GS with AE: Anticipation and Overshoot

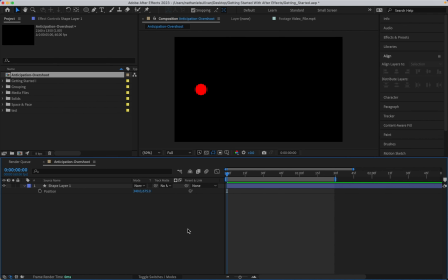6s
In this video, I'm going to show you how to create anticipation and overshoot on your animations. I'm going to start by making this circle move along the x-axis with two keyframes 1 second apart.
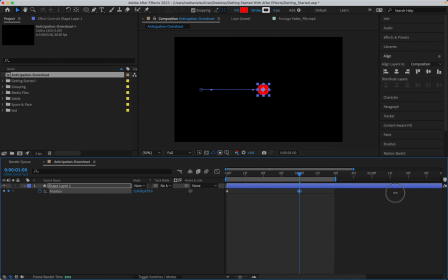Two linear keyframes give this action a constant rate of motion, which feels very unrealistic and a little robotic.
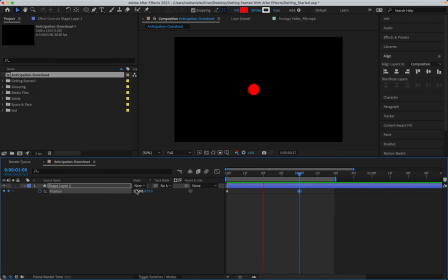35s
I can create the first animation principle slow in, slow out with easy ease or Bezier keyframes. This will give a ramp up and a ramp down of the speed on the keyframes. Select all the keyframes on the property line by clicking on the property line in the layer menu.
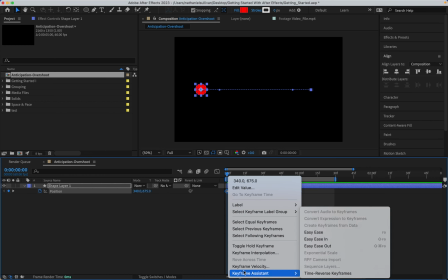53s
Then right-clicking one of the keyframes and selecting Keyframe Assistant Easy Ease.
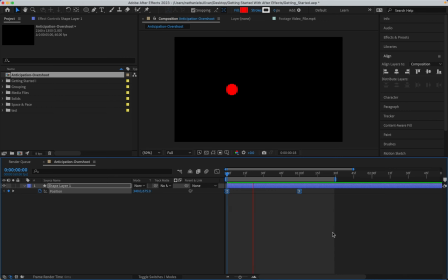64s
Now I have a smooth ramping up and ramping down of speed of the movement. It's more realistic. You can accentuate this ramping of speed with the graph editor using the speed graph.
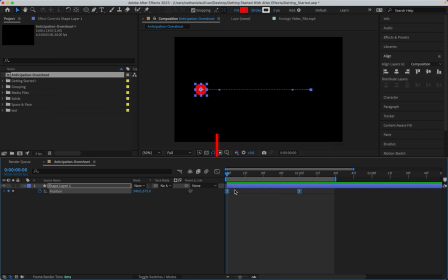78s
Make sure the property line is selected. Click on the graph editor and make sure all graphs are fit to view if you don't see it. Then select Speed Graph from the Graph Type menu. This graph is a representation of the speed.
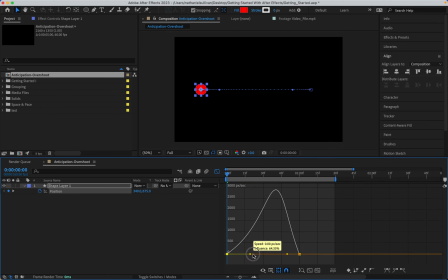95s
To accentuate slow in, slow out, drag the handles on the keyframes towards the middle. Remember, the steeper the curve, the faster the action. The flatter the curve, the slower the action. Now the slow in, slow out is exaggerated for effect.
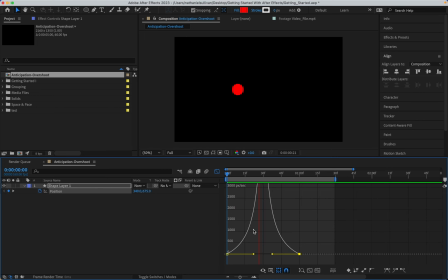But there are a few more principles we can apply. Anticipation, that is, the energy gathering in the object to accelerate forward.
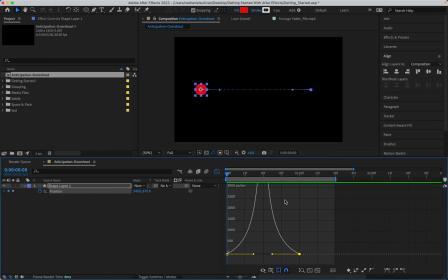127s
For anticipation, think of someone crouching down before they jump in the air. The crouching action is anticipation. And there's also a follow-through or overshoot. Overshoot is overextending the action and snapping back into position.
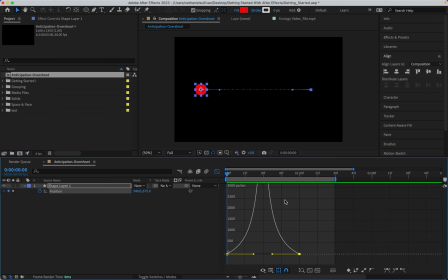144s
To apply anticipation and overshoot, we will use the graph editor Value Graph. Go to the Graph Type menu and select the Value Graph. Now this edits the value of the position, so instead of speed, we are curving the position in the frame.
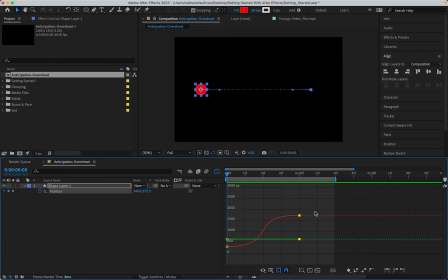164s
You can see a red line, the x-axis, and a green line, the y-axis. For maximum control over the x-axis, click on Separate Dimensions at the bottom of the Graph Editor window. This creates two lines for your position, one for x, the other for y.
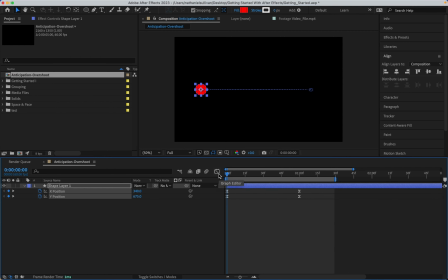182s
Now back in the keyframe view, I can see that I have two property lines, each with keyframes on them. In the y property line, vertical, there is no change throughout the movement. So I can delete them by clicking on the y-axis stopwatch.
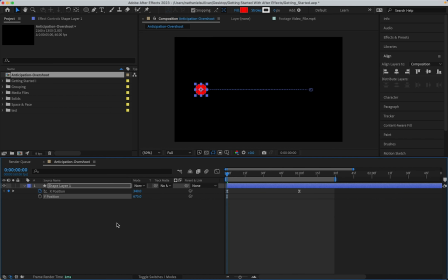200s
Now with the x-axis property line selected, go back to the graph editor. If you can't see any keyframes, make sure the property line is selected. Now for anticipation, select the handle of the first keyframe and adjust the curve below.
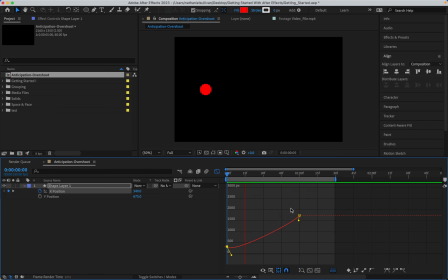219s
Now I have a bit of anticipation, a gathering of energy before it moves. For overshoot, select the handle of the last keyframe and adjust the curve above. The more gradual the curve, the more smooth the action. If it's too vertical, then it will snap back.
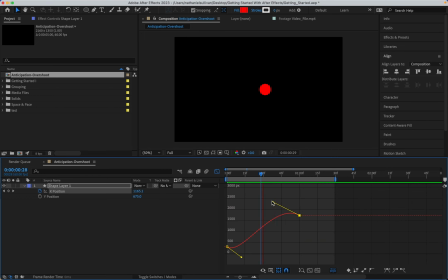241s
Now I have a bit of overshoot. Adjust both until you get the motion you want. We have just applied 3 of the animation principles most important for motion graphics.